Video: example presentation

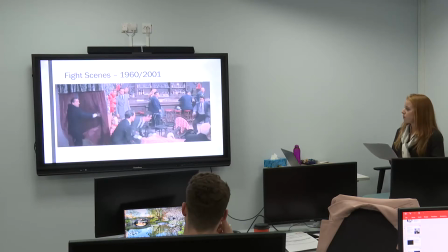And then we move on to the 2001 film, whereby you'll see by the use of handheld cameras and fast cuts,
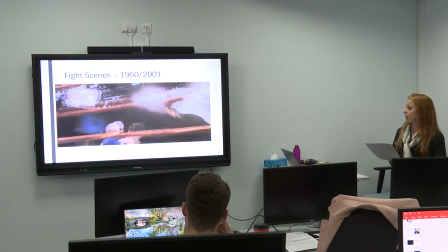it increases the drama and heightens the action.
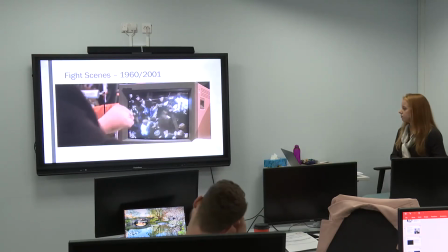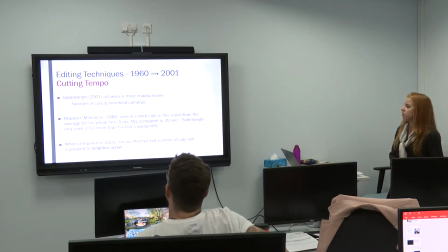So it's obvious that Soderbergh achieves a much more chaotic scene.
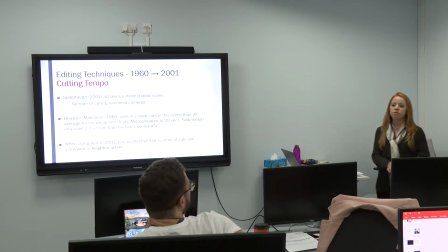However, when comparing the average shot length, he's actually used 4 times more cuts in those 30 seconds than he's used in his entire film. So he has sped up his average shot length, but only when comparing it to the 2001 film, it looks like it's a much slower pace.
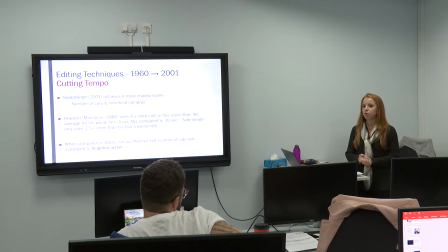But he has used the average shot length to heighten action compared to the rest of his film.
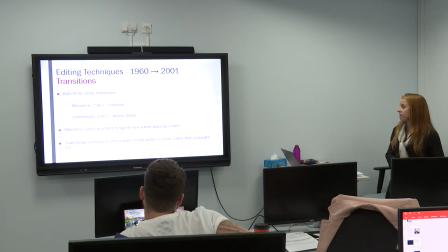So now I've looked at cutting tempo and looked at transitions as another editing technique. The one similarity they both have is their use of transitions.
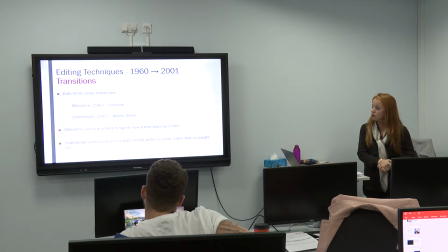Milestone loves to dissolve, while Soderbergh uses plenty of wipes and slides. The one thing they use differently is that Milestone uses his dissolves to signify the end of a scene or the passing of time, whereas Soderbergh likes to put a wipe in the middle of
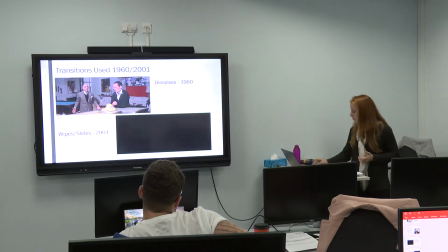a scene, which adds dynamic, a bit of interest. As we can see in these examples here, we've got a very obvious dissolve, very slow paced, it goes on, and then we've got wipes and slides here.
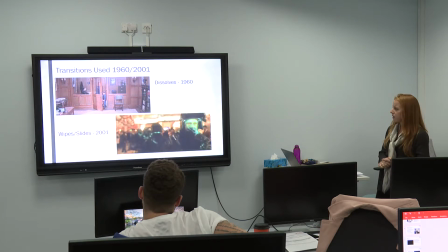What about drivers?
Talk So in between scenes, he's using slides just to add a bit more interest.
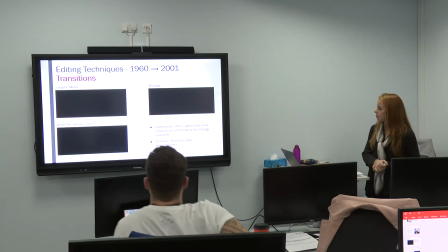He tends to choose these over a straightforward cut. I'm not going to play all of these clips just due to time, but he's also far more adventurous with his transitions.
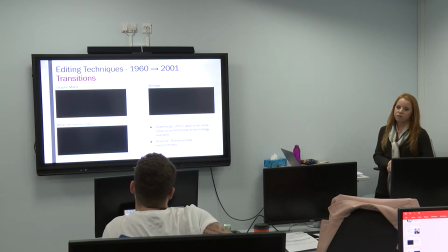He uses graphic match, whip pans, which is when it blurs round to focus on another thing, and he uses whip pans in place of eyeline matches, so he'll whip round to where the character's looking and then whip back again,
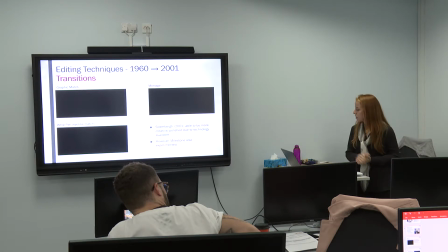which I thought was quite interesting. And he loves a good montage, but I'm not going to play all of those.
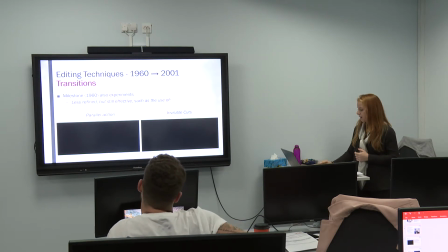Milestone also experimented. We've got a very crude parallel action, but we understand what he's trying to convey.
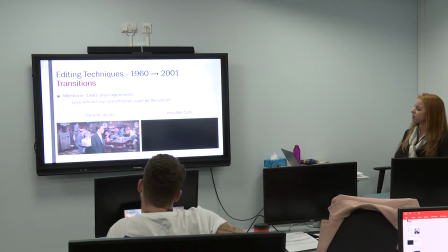We've got all 5 con men in 5 different casinos at the same time. Just due to the audio, it doesn't quite work, but we know the message he's trying to get across.
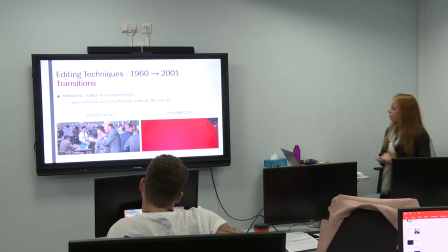And similarly, his use of invisible cuts, so he's trying to disguise the cut with a balloon.
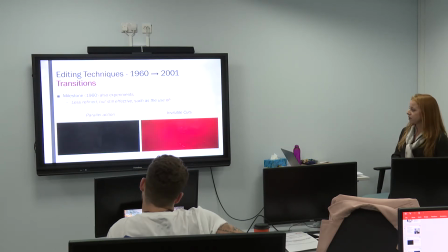Again, not quite seamless, but he is definitely experimenting with technology.
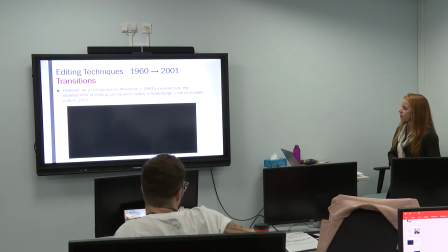But I just wanted to show you Soderbergh's use of invisible cuts in 2001, and we can just see how the technology is developed.
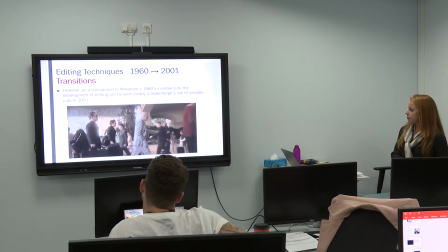So Saul walks off the screen, it reveals the new scene. Similarly, he walks into the casino, and as he passes a group of people, he's inside the casino.
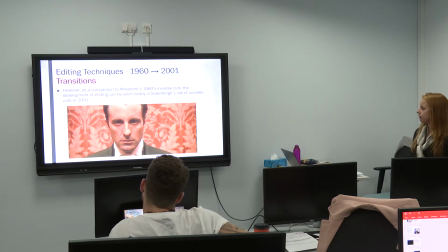And thirdly, one of the final scenes, the editor cleverly uses the use of black to disguise the transition between each scene.
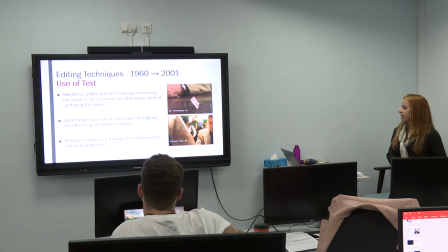And finally, one final technique they both use is the use of text. Milestone in 1960 has the challenge of trying to demonstrate all 5 con men in all 5 casinos simultaneously.
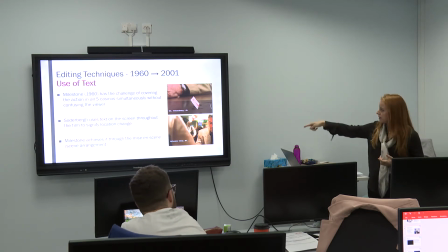While Soderbergh uses a lot of text on the screen, as we can see in the pictures, this is to signify location change. Milestone achieves it through the mise-en-scene, so the scene arrangement, as we can see in the next clip, how he's achieved it.
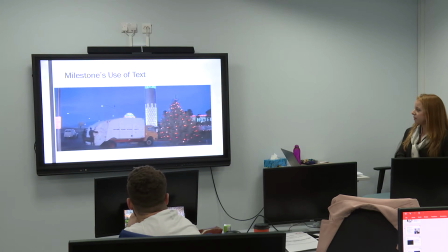So as the truck pulls into the casino, we've got the casino name, and then similarly he pulls into another casino with the casino name, and again,
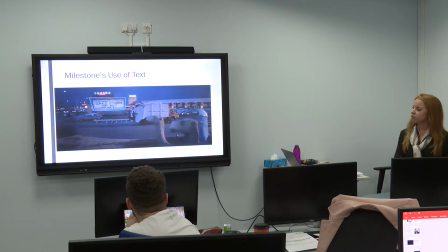and he does this for all 5 of the casinos. Every time it changes scene to a different casino, he will show the truck driving in and showing the name of the casino.
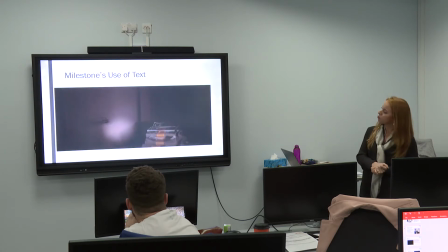And similarly, while they're robbing, the name of the casino is on the vault door. So we know exactly which casino they're in without using text on the screen.
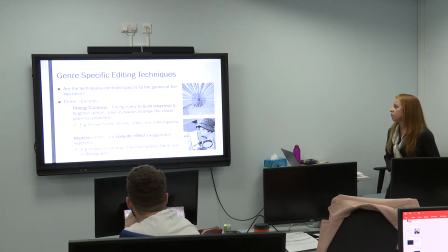So just briefly, looking at genre-specific editing techniques, I wanted to see if those techniques identified were specific to the genres identified, which were crime and comedy. And just due to time constraints, I just focused on one specific technique for each genre. So for crime, I chose to look at timing and cutaways.
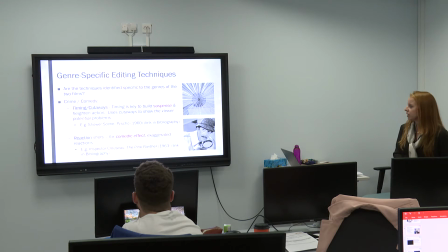So as we've established, timing is key to build suspense and heighten the action, and we use cutaways to show the viewer potential problems, maybe before the character's even seen them himself.